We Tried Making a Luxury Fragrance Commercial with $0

So normally we would just use AI as a placeholder and then get a voice actor or actress and replace them afterwards. But since this is a spec piece and nobody's paying us to do this, we figured maybe we would just keep the AI in there, and it turned out to be pretty good.
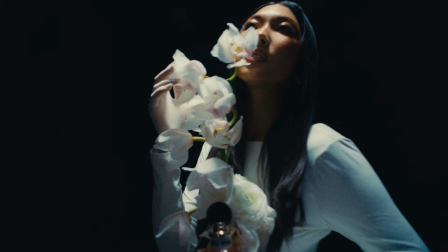[12:48]
One of my favorite parts of the edit is when the main character, she kind of looks like and sounds like a barrel is kind of like moving her across.
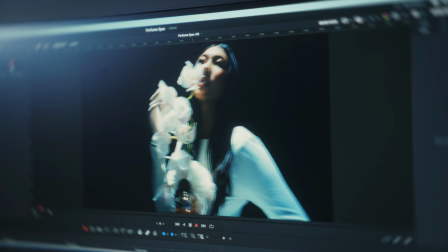[12:54]
And then in the edit, I could stitch that together. She's going from left to right. The next one is already coming in.
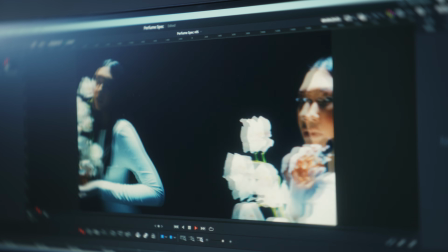[12:59]
Just that little hint of uniqueness to the video.
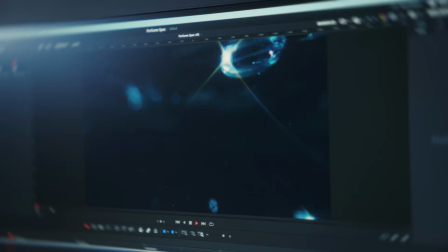[13:02]
I really love the like grainy retro, but then like the blues to kind of give it this like feeling of water. And for the color, we really wanted to add kind of like a very filmic and vibey look to it. And so we used a power grade that had a bunch of grain, that had a bunch of gate weave and flicker effects to it. Like I said, spec work, you can do whatever you want. That's kind of what we did with this. If you want to check it out, let's roll the final piece.
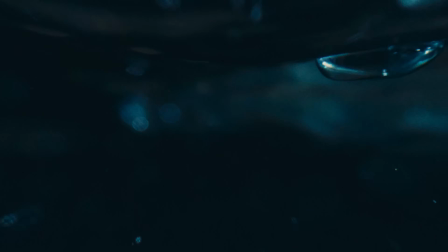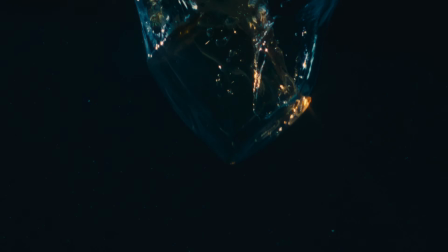[13:36] What draws us? Dream and thesis.
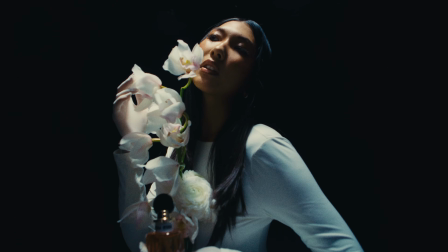[13:43] The nostalgia of something that never happened.
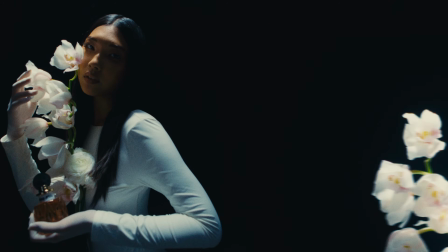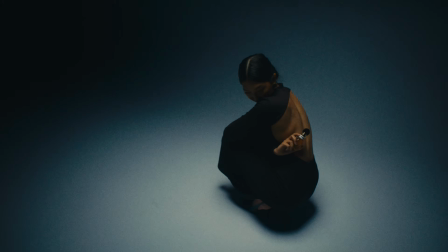[13:54] Caught between wake and death. The cracks that keep reality from splitting.
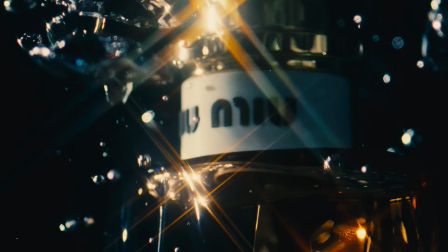[14:01] The seams that hold me together. Miu Miu Miu Miu Miu.
All right, I hope you guys enjoyed that piece. It was quick, it was done in less than a day, but I'm so happy with how it came together.
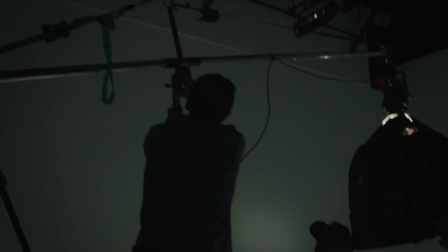[14:16]
And it's just a reminder that you don't need to make everything perfect. Not everything needs to take a large crew.
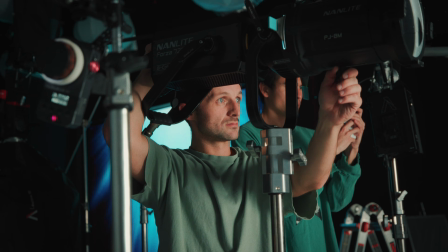[14:22]
Do not let complicating it get in the way of creativity. If you guys want to see more BTS content, please subscribe. You're going to be seeing more about how we're working on set, but also how we're building our video production company. That being said, if you're a brand or somebody who wants to work with us in 2026, find the link in our description to fill out a form and work with us. Thanks guys, appreciate you. Hope you enjoyed it, and I'll see you in the next one.